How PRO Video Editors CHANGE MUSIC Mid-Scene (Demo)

Have you ever struggled with changing music tracks within the same scene of your edit? Well, my name is Austen Menges, and I've been a pro editor for over 20 years with a focus on broadcast TV commercials. Today, I'd like to invite you into my edit suite so I can show you a bold way to change music tracks within a scene that pros use all the time. And by the end of this short video, you will be able to take this into your own edits. Let's dive in.
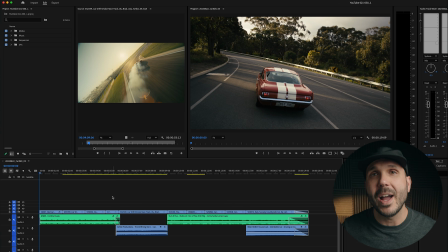So I'm in Premiere Pro here, and before I reveal the final edit that I've put together so you can see this in action, I want to talk about all the ingredients you need to make this work in your own edits. So first of all, you obviously need a first music track that can be playing at the start of your scene. And then, have you ever been in a conversation with a friend and it clearly felt like it was time to start talking about something new? Maybe they've been talking for a really long time. Well, you don't just start in and start talking over them and start telling your own story. What you do is you interrupt them first. Maybe you say, hey, do you mind if I throw something out there? Or hey, that reminds me, I have something I want to add to that. So you interrupt them, and then that gives you a chance to start telling your own story, and it feels natural.
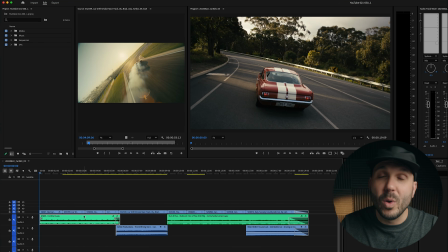So what we're going to do to music track 1 within our scene is we are going to interrupt it. We're going to interrupt it with a sound effect. So ingredient 1 is your music track playing.
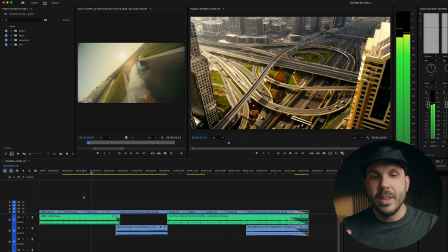Here's mine playing over this cool car footage. And then I interrupt that music with a sound effect. So for this to work, you need a shot in your scene that warrants a sound.
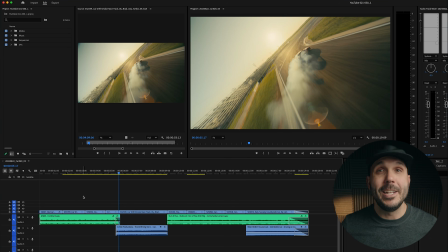And if it warrants a pretty aggressive sound, that can be enough to interrupt even a pretty aggressive music track like I'm doing here.
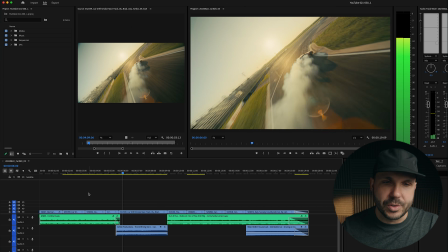And once we've interrupted the music track, which basically it allows us just to turn it off,
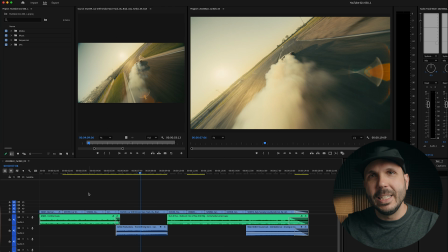now we have the opportunity to bring in a completely new music track when our sound effect is done. So the next ingredient you need is whatever music track you want to transition to,
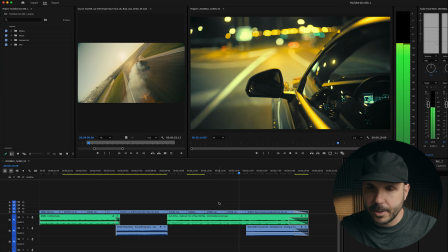and that's what I have right here in this green clip. Now this also works with really subtle scenes, even dialogue scenes where you have kind of an orchestral score playing.
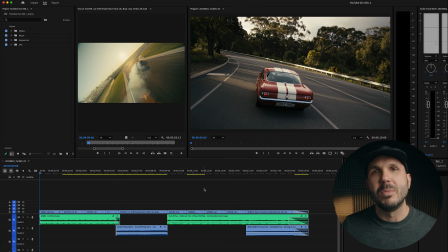You can even interrupt that with a specific sound effect that comes from a shot in the scene, and then once that music's interrupted, you have the opportunity to start a new music track, and maybe I'll do another example with a more subtle scene. If you like this video, please give it a like, and you might also like my free editing guide where I go deep into my main 5 editing criteria: emotion, story, rhythm, sound, and action. And now let's check out this music edit in action.
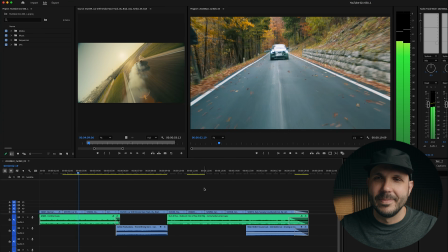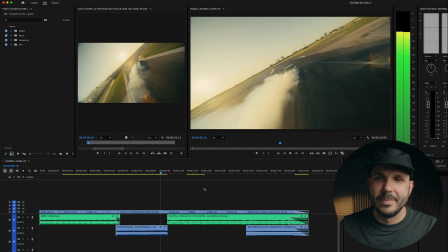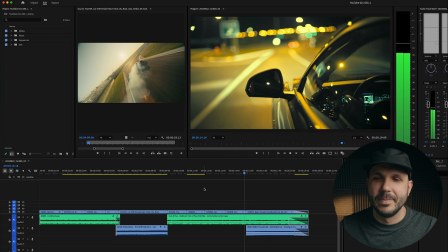And if you like this video, you should watch this one next. Happy editing.